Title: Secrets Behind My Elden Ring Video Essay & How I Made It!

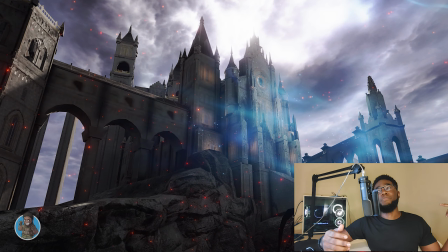249s
And the further away you got, walls would start disappearing,
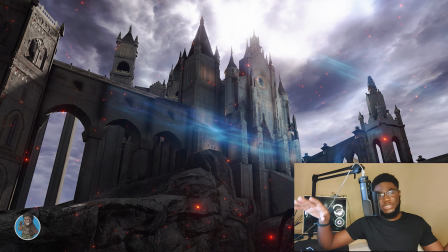253s
and then you go even further and you can just start seeing through mountains and seeing through the floor of the world, basically.
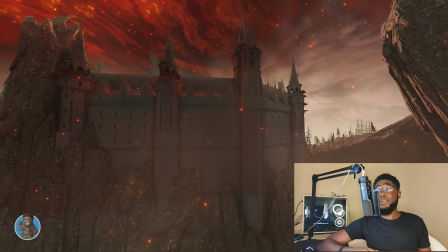260s
So the hardest thing
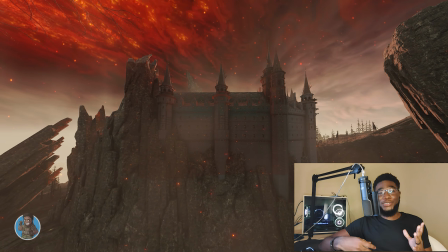263s
getting around that was actually putting my character just right outside of the frame before I started recording a shot.
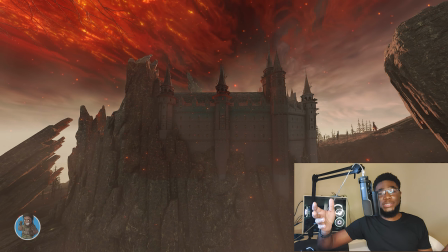271s
The hardest thing was the long range shots.
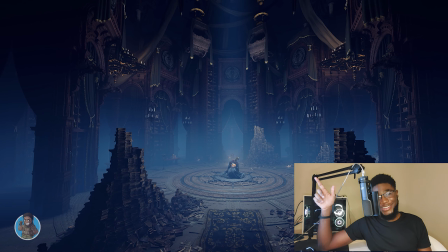274s
So in every shot for that video, my character is actually standing right off screen where I'm starting.
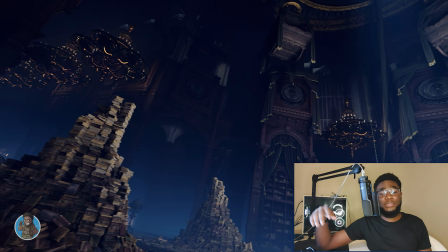281s
And you can actually see her in one of them, and that's the library shot. When the camera spins around the room and it looks at Pernella.
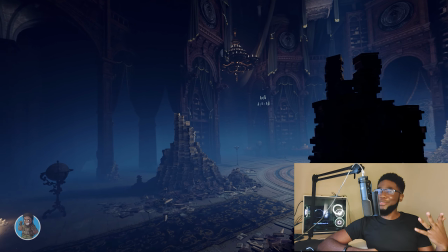288s
In the background, you can see her just standing there.
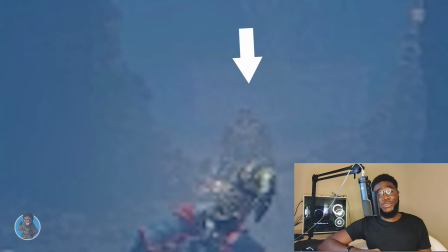293s
But yeah, for every one of these shots, I can just like point an arrow at the camera to tell you where my character is.
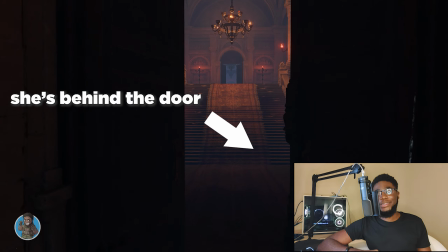299s
Some of them she kind of casts a shadow, but I was just like, nobody's gonna notice that.
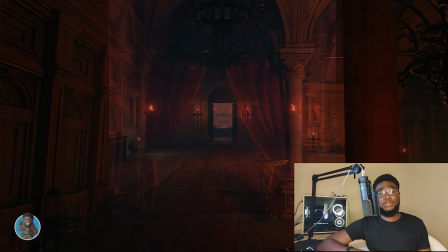305s
So that was the first thing. The second thing was, if you placed more than 2 cameras, it started to again break the game a little bit.
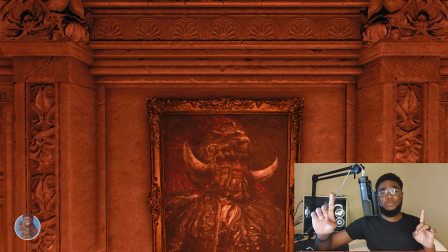315s
So I kind of ended up just doing a lot of point A to point B shots. And you can see it start to break the game when
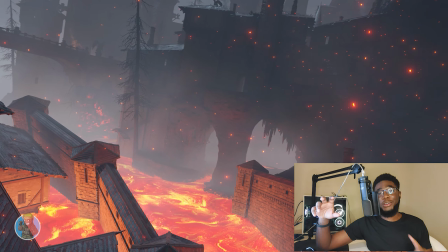324s
it was the Volcano Manor shot where I go through the lava fall, I spin the camera around, and then I kind of pull it back and it starts going to the right.
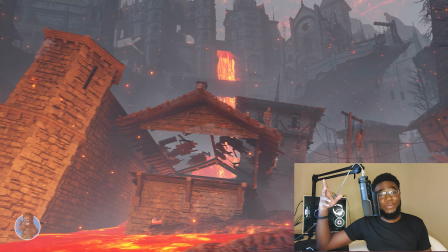334s
I'll extend the clip when I'm editing this so you can see what I'm talking about. You can see the houses in the background, the front walls start unrendering themselves and you can see through the houses, but I just kind of cut that out so the viewer wouldn't see that.
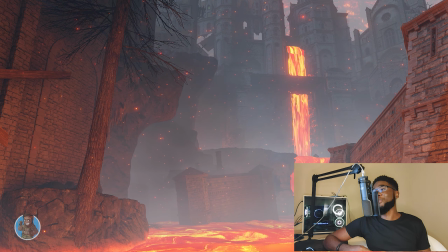347s
So yeah, that's kind of a lot of what using this photo mod was like.
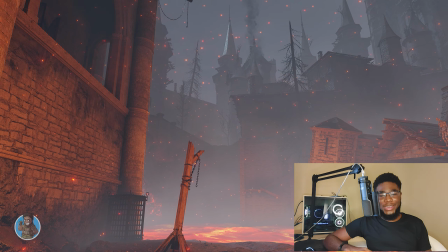353s
Just trying to find ways to get around breaking the game but hiding it from the viewer.
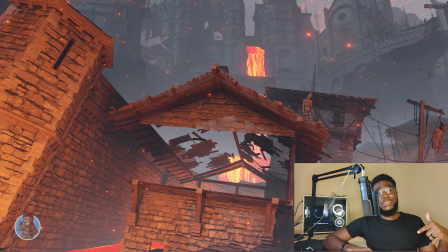358s
But I'd still recommend it, so if you want, I will leave a link to this mod. You can download it for yourself.
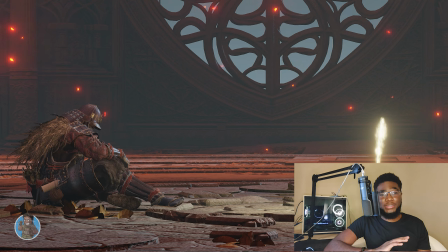364s
Oh, for the very last shot in the video where my character is sitting at the site of grace and then the camera pans out, that was not supposed to be there. I fucked up the ending of the game. For months, as I was like kind of writing the video in my head while it was playing, it was when you beat the game, if you don't know,
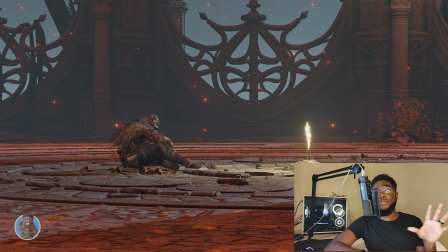383s
spoiler alert, there are 7 different endings. For 5 of those endings, they're relatively similar, and it's you sitting on the Elder Throne.
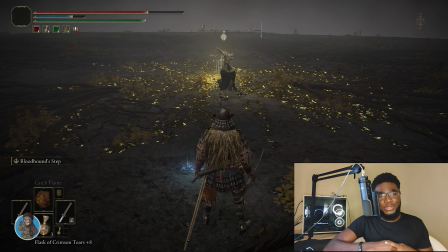393s
And I beat the game, super happy, whatever, but after the final boss, you're supposed to go and interact with the thing you just killed, and that will trigger the last cinematic.
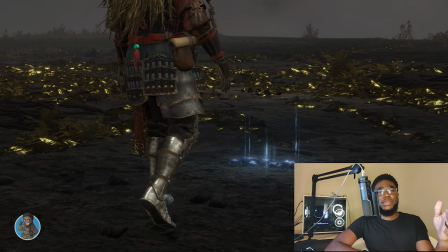402s
I completed the Rani quest line, and as I was going to it, I saw this thing in the corner, and I was like, oh yeah, summon Rani, sure, let's do that.
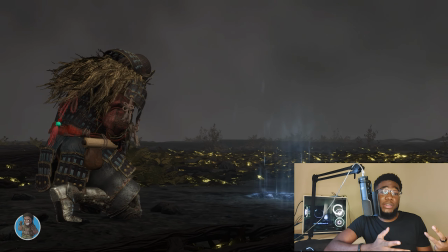409s
I don't know what that does, but I finished the quest line, sure, why not? I summoned her, and it changed the ending.
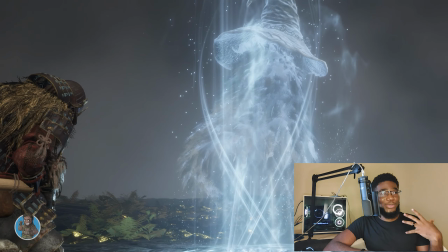414s
I didn't get the ending that I wanted with my character sitting on the throne. That was supposed to be at the end of the video, because it was supposed to, you know, come full circle,
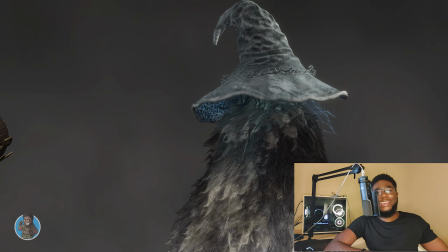423s
me struggling to beat any of the From Software games, and then beating Elden Ring and being Elden Lord.
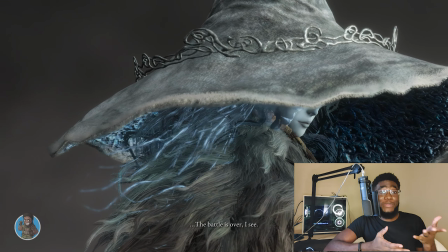430s
That's what I say at the beginning of the video. This is how I became Elden Lord. That was supposed to get that clip.
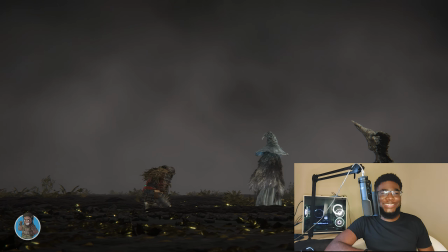435s
I fucked it up, and I was super pissed because Elden Ring isn't like other games where you can go and do over the last boss fight just the ending.
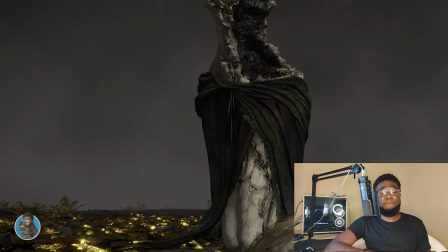443s
You have to beat the entire game all over again. So the very last shot of the video was just something that I came up with,
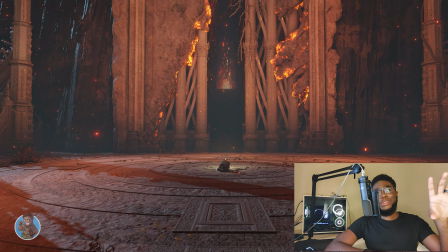452s
and the reason it cuts to black when the camera kind of pans out far enough away is because,
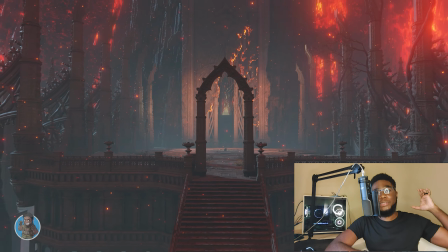458s
like I said, when the camera gets too far, it starts breaking the game. So the camera actually goes through a building at the end of the video, which is why I just cut to black pretty quick.
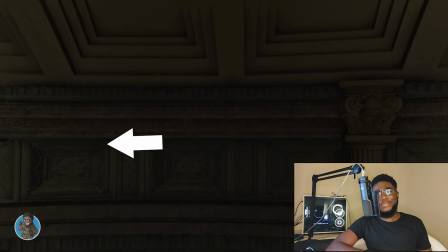467s
So yeah, that's the whole gist of the photo mode. What else?
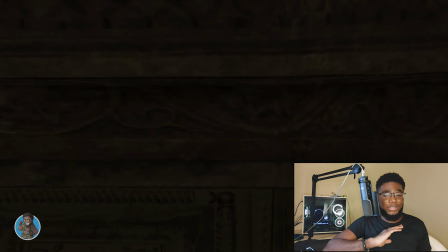474s
Oh, the Red Dead and the BloodBorne footage. Those, I did not rip those from YouTube.
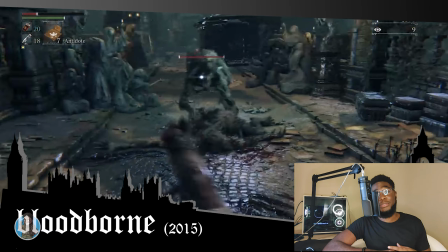478s
I actually paid for PlayStation Plus for a month to re-download BloodBorne, and surprisingly, my save file was still there from 10 years ago in the cloud.
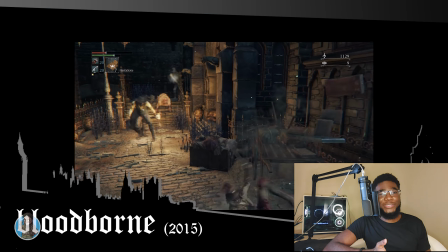488s
The irony in that is the whole reason I was showing BloodBorne is because I was just like, hey, I'm getting lost in the game and I couldn't figure out where to go.
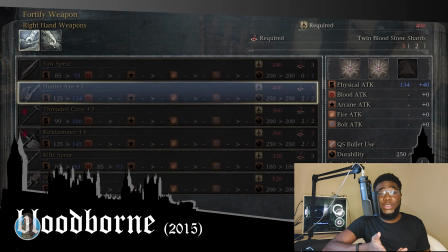497s
That's kind of why I uninstalled.